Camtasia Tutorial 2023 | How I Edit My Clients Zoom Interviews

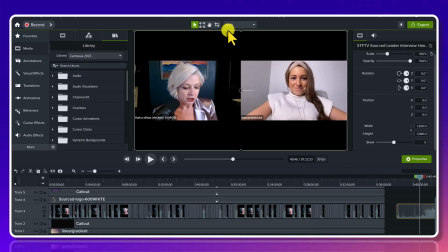[4:04]
All I did was take this, go to the crop tool, crop it right down to the edge, and then same thing from the bottom, crop it right down here, and then move this to center,
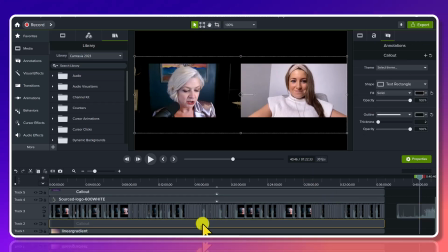[4:23]
and then I added the black shape behind. So that's that.
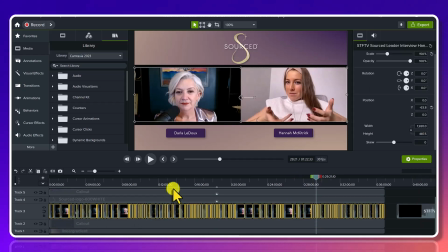[4:27]
Next here is the actual interview, and you can see that there's a lot of cuts happening because I've turned this interview into a jump cut style interview where I remove mistakes, dead air, awkward pauses,
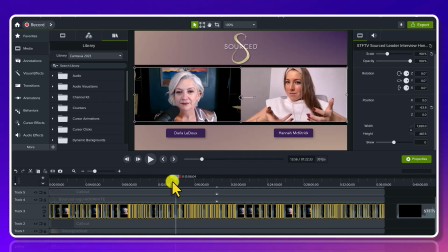[4:44]
glitches that happen. Now I will say that I do this part after I've branded everything.
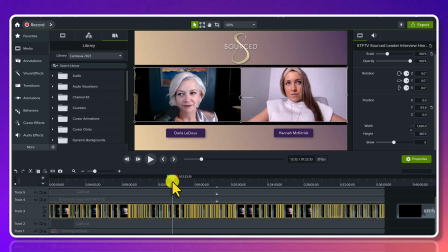[4:52]
I set everything first, and then I will go through and make all of the cuts. This interview was way longer. And after I had all the beautification done, that's when I went through and chopped it up.
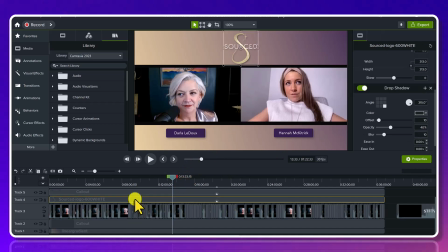[5:06]
Next here we have my client Darla's logo, which is right here. I played around with different placements. Originally, I was going to have it off to the side over here. But for this, I liked it right dead in the center.
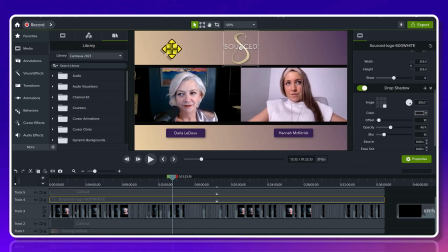[5:23]
I think it looks really good. And again, everything is matching. The gold here, the purple, the way that it flows through.
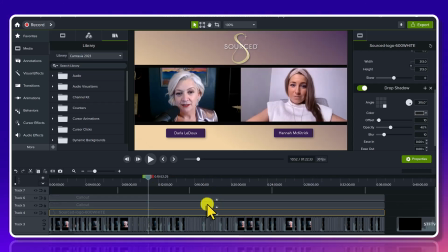[5:32]
Everything is cohesive. And then the next here are the name badges.
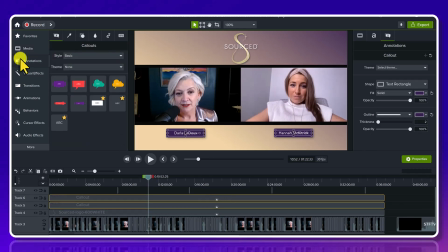[5:38]
So all I did for this was from annotations, and I have this in my favorites. It's this one right here. It's the one where there's text and there's a block shape and it's got rounded corners.
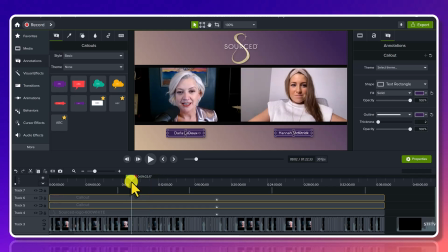[5:51]
So this is where I'm going to put the host and the guest's name. Now for me, I don't like making this very big. I actually like having them quite small, and I center it to the body of the guest.
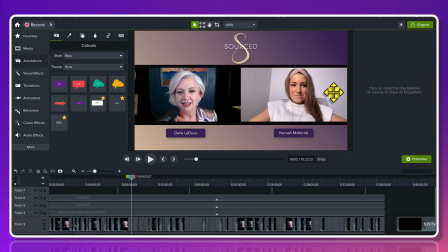[6:05]
So what do I mean by that? I mean, I actually look at their shoulders to make sure that it's generally staying in the center.
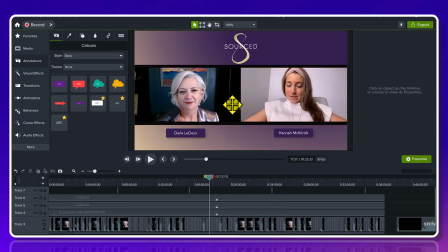[6:13]
Like, yes, they're going to move around and things like that. I don't actually center it according to the zoom, rectangle here.
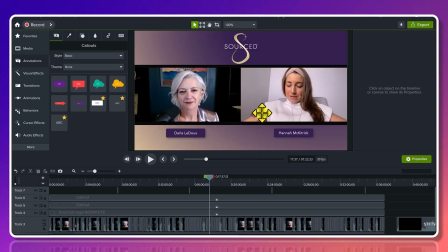[6:22]
I follow the body of the guest because sometimes they might be sitting off and it'll look awkward for me personally.
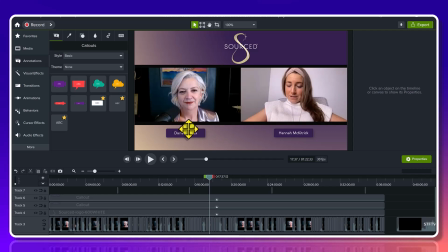[6:32]
So that's why I always look at their shoulders and I center their name in between their body.
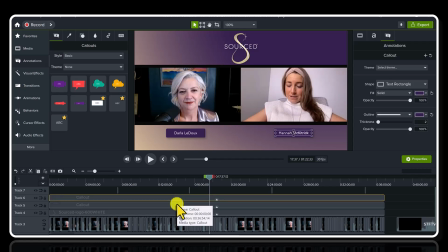[6:39]
For each of the name badges, always make sure that you spell their name correctly, double and triple check. People don't like their name being spelt incorrectly. And then I've also added a shadow behind each name badge here.
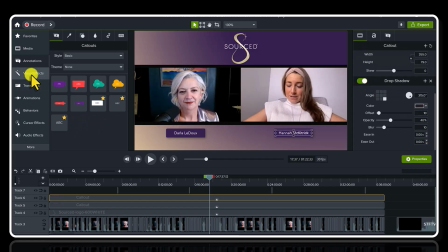[6:55]
So you can see I've gone down and I've added the shadow, which can be found in the visual effects tab right here, the drop shadow, and I just have the names displayed throughout the entire interview.
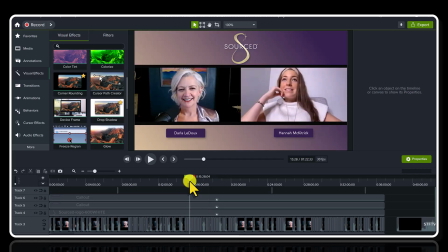[7:08]
Last bit here is the subscribe button that comes up here.
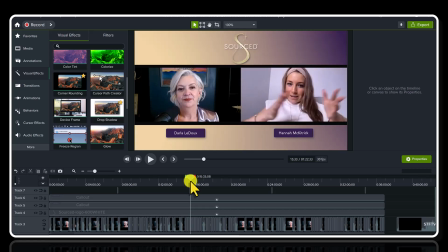[7:14]
So the cool thing about Camtasia 2023 is they actually have this in their library. So if I head over to media, go to library, make sure it's set to Camtasia 2023, and I believe they have it here in channel kit, which is for YouTube channel.
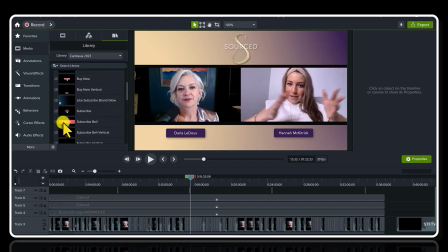[7:32]
And this one right here, it was the subscribe bell.
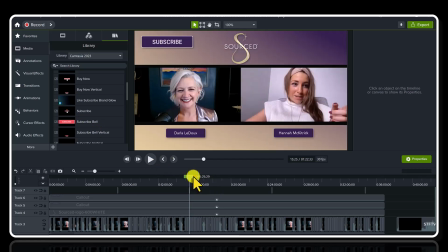[7:35]
And again, I've branded it to the channel, to Darla's company logo and everything like that. I just want to keep everything cohesive. My client is, a business professional, and we just want to keep everything nice, clean, and professional looking.
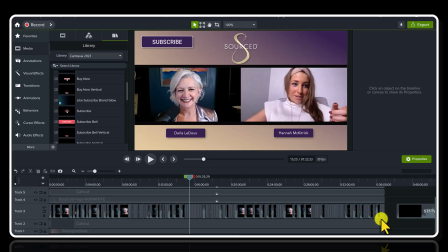[7:52]
So once I've gotten all this, it did take me a bit, to go through all the colors and try out different things. But once I had everything, I don't need to redo this every single time. So I actually saved this as a template, and I've saved all the different pieces here.